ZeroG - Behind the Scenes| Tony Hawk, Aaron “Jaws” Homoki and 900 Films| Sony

Being that we're Tony Hawk's production company, we always find ourselves in unique situations. We're used to shooting action sports in unconventional ways.
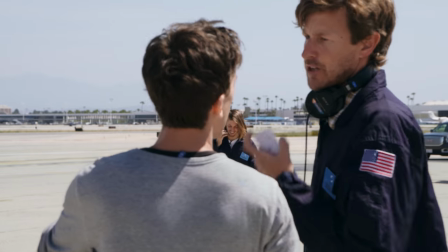That said, we feel like we knew what we were doing going into the shoot, but when we actually got up there, it was hectic.
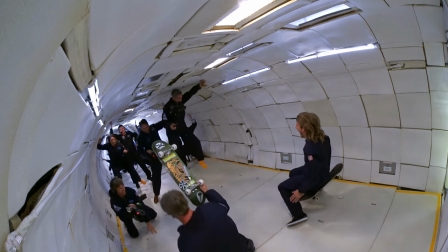When you hit zero gravity, your body kind of freaks out on you.
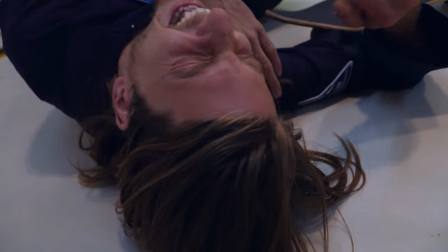Part of you just wants to say, I'm going to go enjoy this, like, you take the camera, I'm going to go float back here.
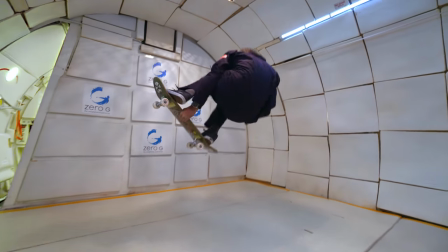You got to reel it back in and say, OK, we have a job to do.
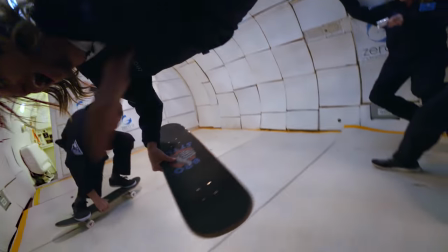It's hard enough to control your body and compose the frame as good as you can, but then it gets compounded by the fact that there's flailing bodies.
Oh! Did I hit you?
The one thing that saved us was the workflow, shooting 4K for HD output.
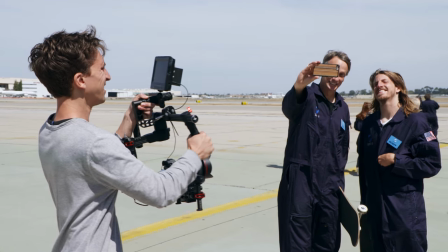So for today's shoot, we're going to be using all Sony gear. We got everything from action cams to the FS7.
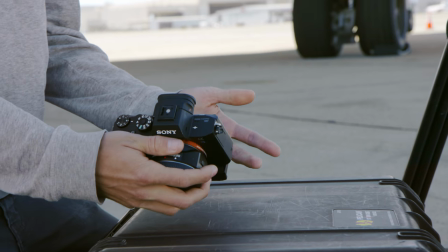Here we got our A7S Mark II. Real lightweight, compact. This one's gonna be on our Ronin stabilizer for a lot of ground shots.
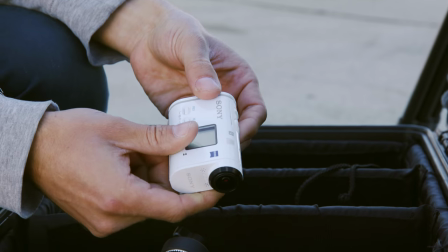In addition to bringing up the A7, we got a bunch of these action cams. They're 4K, they mount easy.
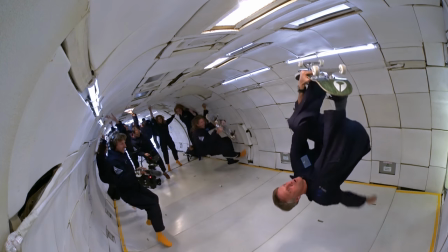They're gonna be putting them all around the plane to give us some unique angles. We also got the FS5.
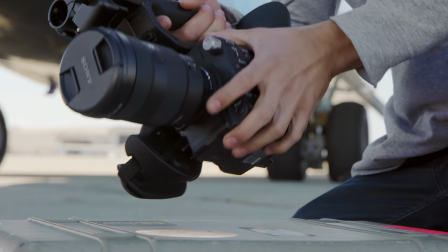It's really just a great run-and-gun camera. It's both small and lightweight. Great for a handheld.
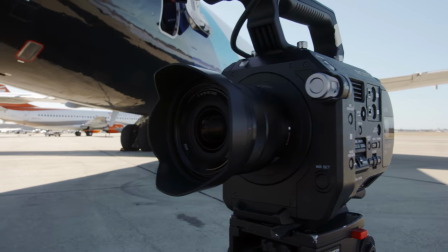And our A camera for the shoot is going to be the FS7 with a 10mm lens. The FS7 that we shoot a lot with was perfect for the shoot.
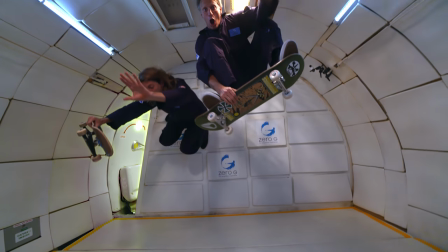The best part of it was shooting 60 frames a second in 4K.
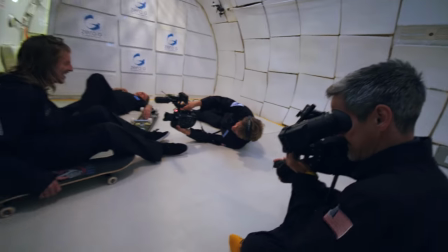We often shoot 4K even for HD edits and with this shoot it was more important than ever.
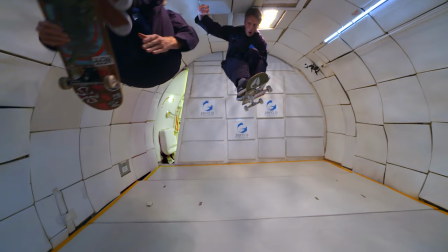Because 4K shoots over 4 times the pixels of HD, it gives you a lot more to work with in post.
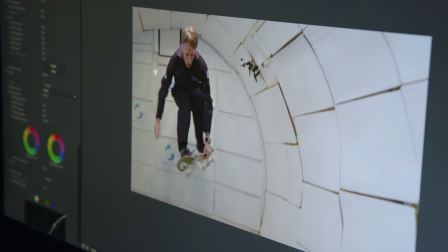You can punch in, crop, and you still have a great HD quality shot.
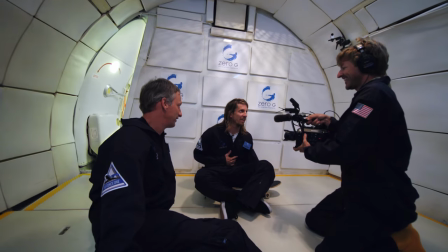And on this shoot where we didn't have room for a photographer, we can pull a great still 4K image from this for social media.
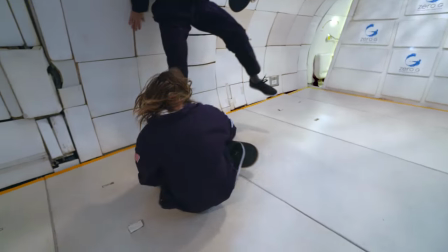That's super beneficial. If you're in an environment where you can't control the action as well,
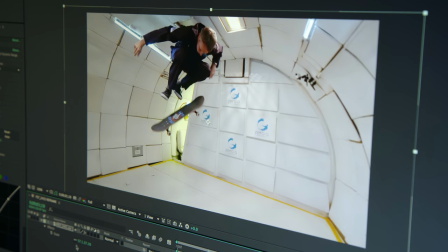or you can't control the composition as well, shooting wide and recomposing in post is invaluable.
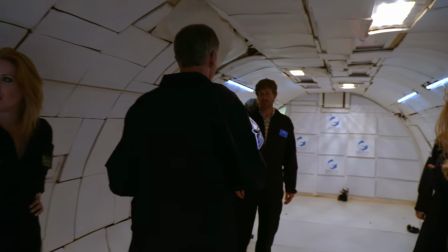Well, for me and for Jaws, it was really hard pretending to skate in zero gravity. I feel like all of us were just kind of stuck in our own little worlds of making something happen. How was it doing that and holding a camera? I didn't even realize how strange things were until we looked at the Sony action cameras mounted.
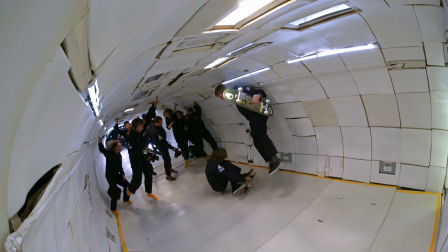Because those were the only cameras that really show everything and how ridiculous people were, like, getting in weird spots and falling into each other.
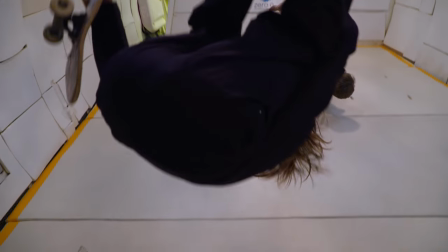There's a shot that has Jaws heading over to Jason, one of our camera, and he just kicks him back into the scene. He's, like, filming it, and he just kicks him back into the frame. And Jaws just goes doubling off.
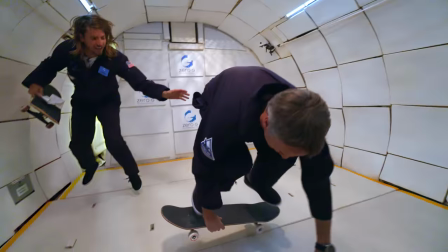You really only have about 20 seconds to try to attempt what you're doing. You pretty much get two tries at whatever you're going to try and then you're on the ground. And usually in the middle of the second try is when gravity starts to return and you just drop.
Oh, man!
The chaos of it was hilarious. If we had it wired, it would be boring.
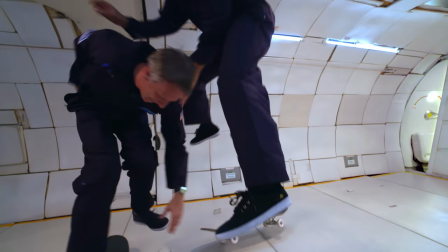Yeah. Right? Don't you think? Maybe Jod. If we were perfectly spinning the whole time and we were posing and stuff, it was just chaos.
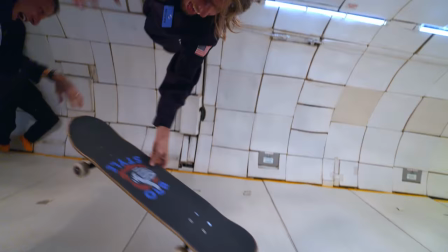Yeah. And it was hilarious. At the end of every parabola, you would go down and just laugh.
I can't believe this is happening.
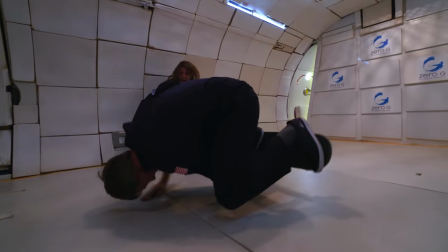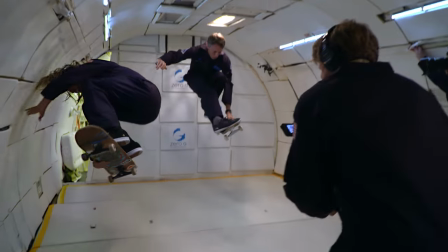Despite being one of the most fun shoots in my entire life, this whole production could have failed if it wasn't for a good solid workflow.
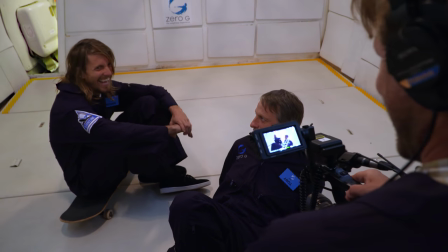This is one of those perfect cases where you can see a 4K camera really saving an HD edit.
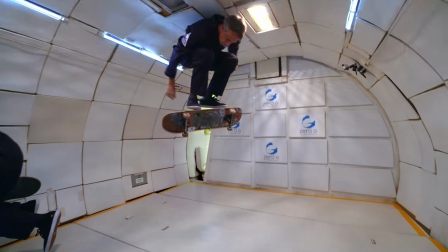To float around with these guys, it was incredible. We got some really amazing videos and I can only imagine what we're going to do next.